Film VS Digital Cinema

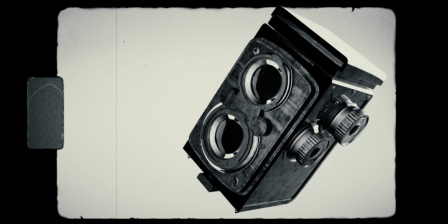[4:15]
Until the 2000 area, there were no other options than film medium to capture high-end productions like features and TV shows. There was a real need in the world for a more efficient and easier pipeline. Wanted to record a high-end commercial at home? Sucks for you because you don't have the budget for a 16mm film. And then, in May 2010, Arri introduced to the world the Alexa Classic,
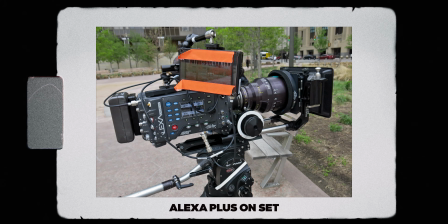[4:39]
the world's first digital format camera that can actually be used on film and TV sets. But until then, other than some really unsuccessful cameras from Sony and JVC, nobody on earth ever raised the thought of using a digital format camera for a feature film.
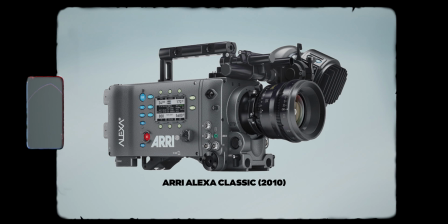[4:58]
The Arri Alexas, all the way back from the Arri Alexa Classic series, and with today's Arri Alexas,
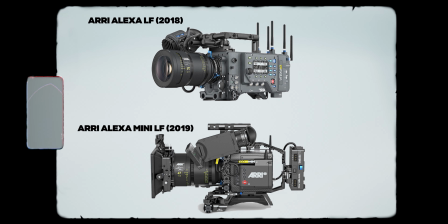[5:05]
the LF series, the ways for capturing media are way easier. The principle is very similar to film videography.
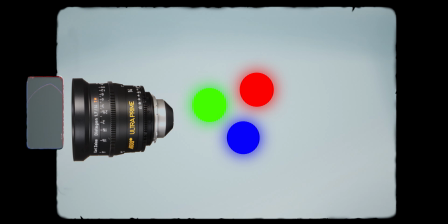[5:14]
The photons that hit the lens pass through it to inside the camera, but instead hitting a roll of gelatin,
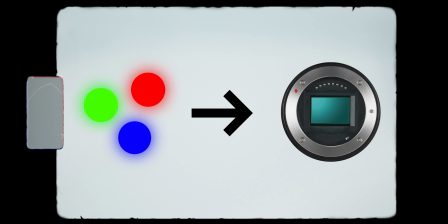[5:20]
there is a digital sensor made out of millions of pixels.
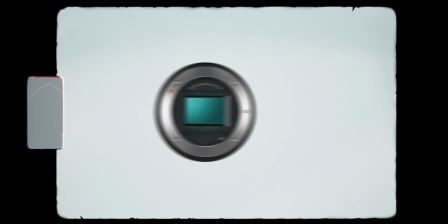[5:25]
The sensor captures the photons and passes them as a raw data to the camera processor.
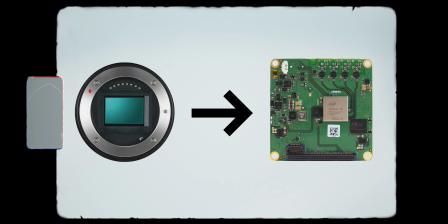[5:31]
It processes the raw data and compresses it in a way that the cinematographer has chosen before.
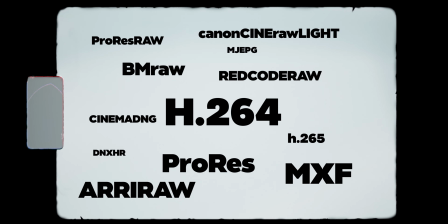[5:37]
And the variety of processed formats are basically endless. After that, it writes the processed info into the memory card that inside the camera slot. After that, you can just copy the files to your computer, and that's basically it. That's the whole pipeline. It jumped up a notch. But if the methods are so similar, what are the advantages of one over another? Let's separate the differences between these two mediums to three parts: character, pipeline, and the effect on the viewers. From the dry perspective, film and digital mediums has very different texture to each. Let's look at one of the best 16mm films, Beast of the Southern Wild.
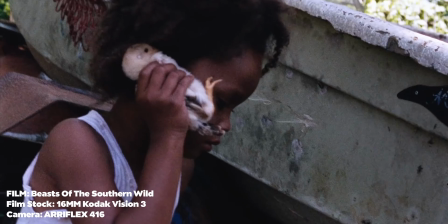[6:28]
In this film, shot on 16mm Kodak Vision, the timeless and the nostalgic film is very immersed,
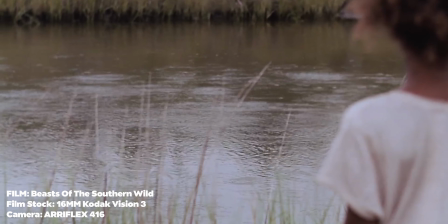[6:36]
and you can almost feel like you're seeing a flashback from the past.
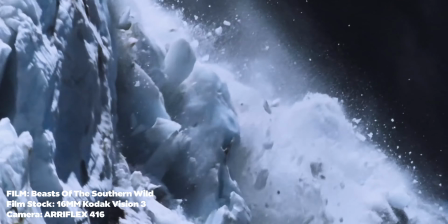[6:43]
In film in general, because of the combination of some chemicals,
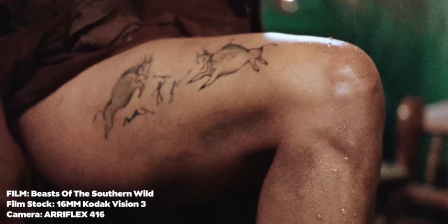[6:47]
there is grain, which has an unpredictable pattern to it, and it seems very satisfying to the viewer's eyes.
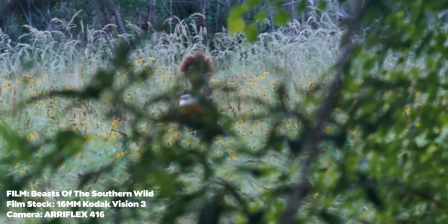[6:54]
It makes us almost feel the nostalgia in the air.
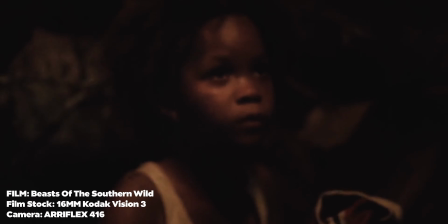[6:57]
It has a lot of halation and dirty texture to it, and each film kind has its own level of grain,
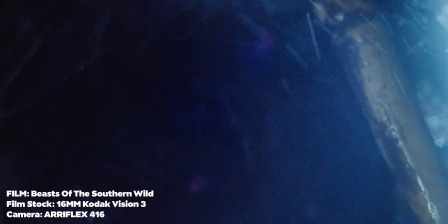[7:05]
halation, color, and its own feel that is unique to it. In digital cameras, the story is completely different. All digital cameras has a very similar guidelines to them.
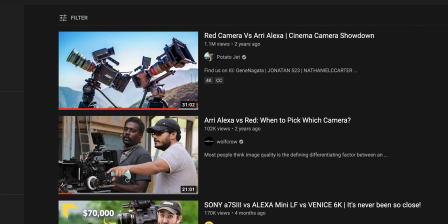[7:18]
If you would search on YouTube Arri Alexa versus the Red Weapon, you can see that they are almost indistinguishable.
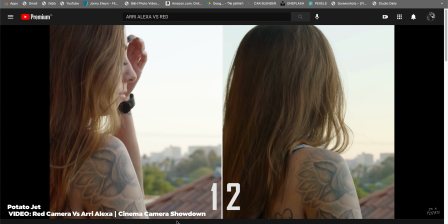[7:25]
Yes, they do use very different color spaces and very different sensors, but believe me,
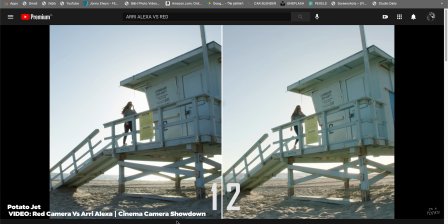[7:31]
if someone says to me that a certain feature that has been shot on the Red Helium, while the truth is that this feature has been shot on the Alexa ALF,
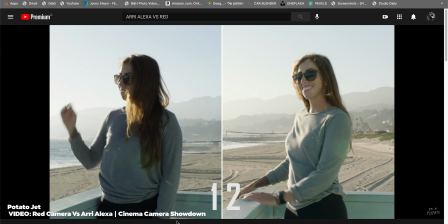[7:40]
I would believe him 100%. Although I'm a professional colorist, the approach of digital cinema cameras to capture the world as accurately as possible with minimal characteristics .
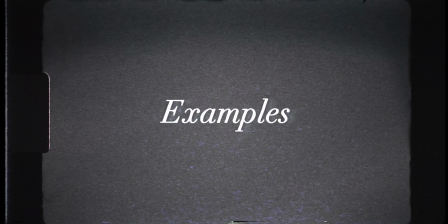Let's take two movies that are very different from each other and let's compare the differences between them.
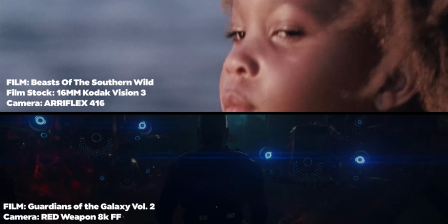[8:03]
The Beast of the Southern Wild and Guardians of the Galaxy Vol.
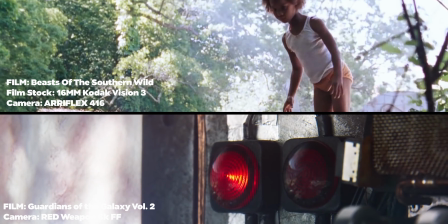[8:08]
2. The 16mm film is, like I said,
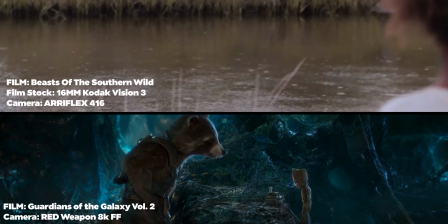[8:12]
has a very nostalgic and timeless feel to it, like you almost seeing a flashback.
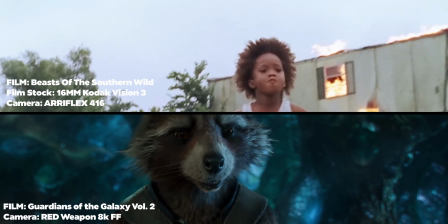[8:18]
And the Guardians of the Galaxy Vol. 2 has a very sci-fi and clinic look to it.